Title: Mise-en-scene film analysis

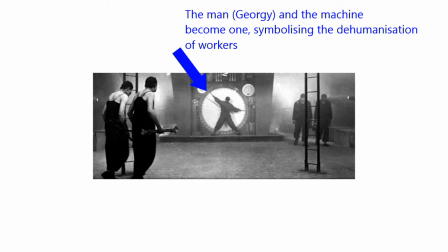1s
Hi everyone, this is a podcast to demonstrate how to use the mise-en-scene to analyse a frame in a film. This is not going to be a complete analysis of the shot that you see before you, but it's going to be fairly in-depth so you can see what's involved.
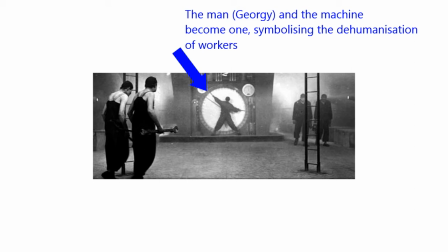18s
Firstly, you'll notice that our eye is drawn straight to the salient feature in the shot, which is Georgie, the man, the worker, and the machine. The way that Georgie is positioned with his face away from us, his black clothing,
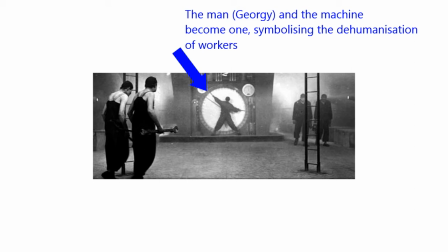37s
his black hat, is part of the dehumanization of the workers. He's also becoming one with the machine, and you can see that by looking how his arms are stretched out,
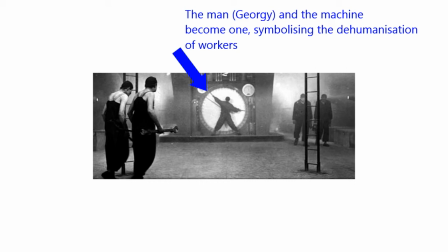50s
each holding the hands of the clock, and also his legs are forming that shape of the hands as well of the clock. So it looks like he is actually moving around just as the hands of the clock are moving around.
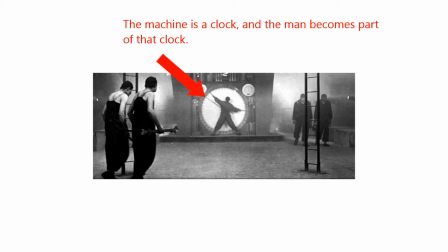68s
The effect of all of this then is that the machine is a clock, firstly, and we have talked about the significance of the 10-hour clock, the 24-hour clock, and the 12-hour wristwatch in the film. It also shows us that the man becomes part of that clock.
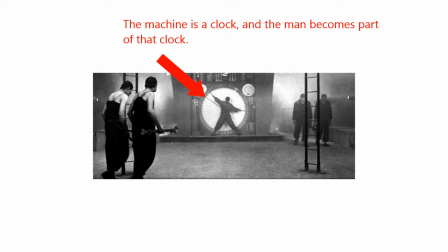86s
So this is prior to the machine man being created by Rotwang, but it is showing us that we already have machine men. These men are part of the machinery. They are cogs in the machinery. They are not separate to it.
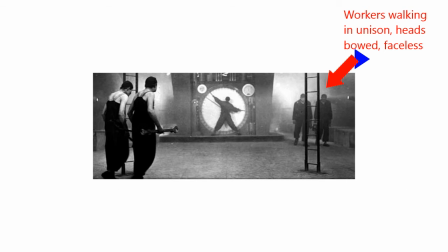105s
Over to the right of the frame, we see two workers walking towards us. Again, their heads are bowed, making them faceless. This is again showing us that they are part of this organic mass.
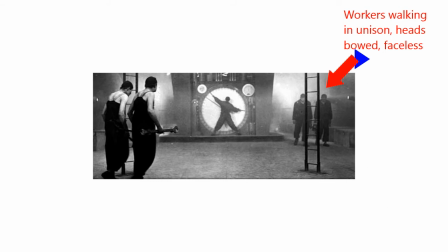119s
They are not individuals. Pairing them the way they are is also showing that they are not individuals. They're also paralleling the two men to the left of the shot who are walking away from us.
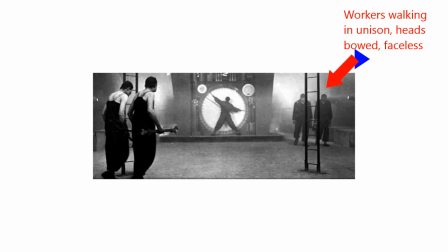135s
This again, the framing of both couples of men works to frame the clock itself, and also again shows us the dehumanization of the individuals.
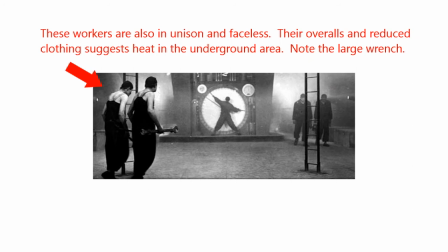154s
This brings us to the workers on the left. Again, they've got their faces away from us, so again they are faceless. They are walking in unison, so again part of that organic mass. But notice their overalls. They're not wearing a shirt.
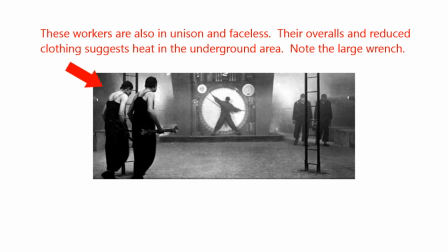172s
It's showing that they've got reduced clothing, which is suggestive of the heat in the underground area. Also, note the size of the large wrench and the tools that they're carrying. It's an indication that what they're working on is bigger than what we would ordinarily envisage.
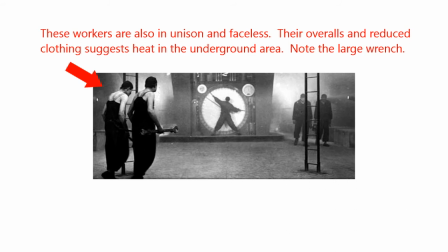191s
You could also question whether these could actually be used as weapons as well. The frame is backlit, so we have a series of lights on either side of the clock that are facing towards us,
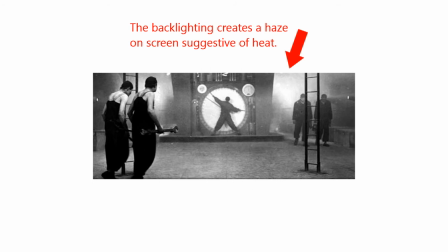209s
facing to the camera, and it's creating a distorted haze around the clock, which is provocative and suggestive of heat. This, combined with the two men in the overalls without the shirts on, is showing just how hot it is working on the machines.
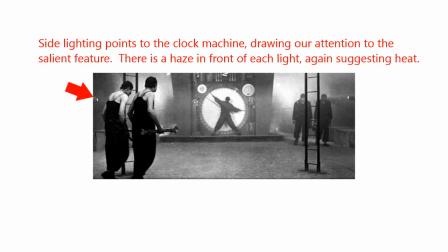230s
We have side lighting on each side of the frame, which is pointing towards the clock or the machine, which again is the salient feature, and it's making sure our gaze goes to that particular feature.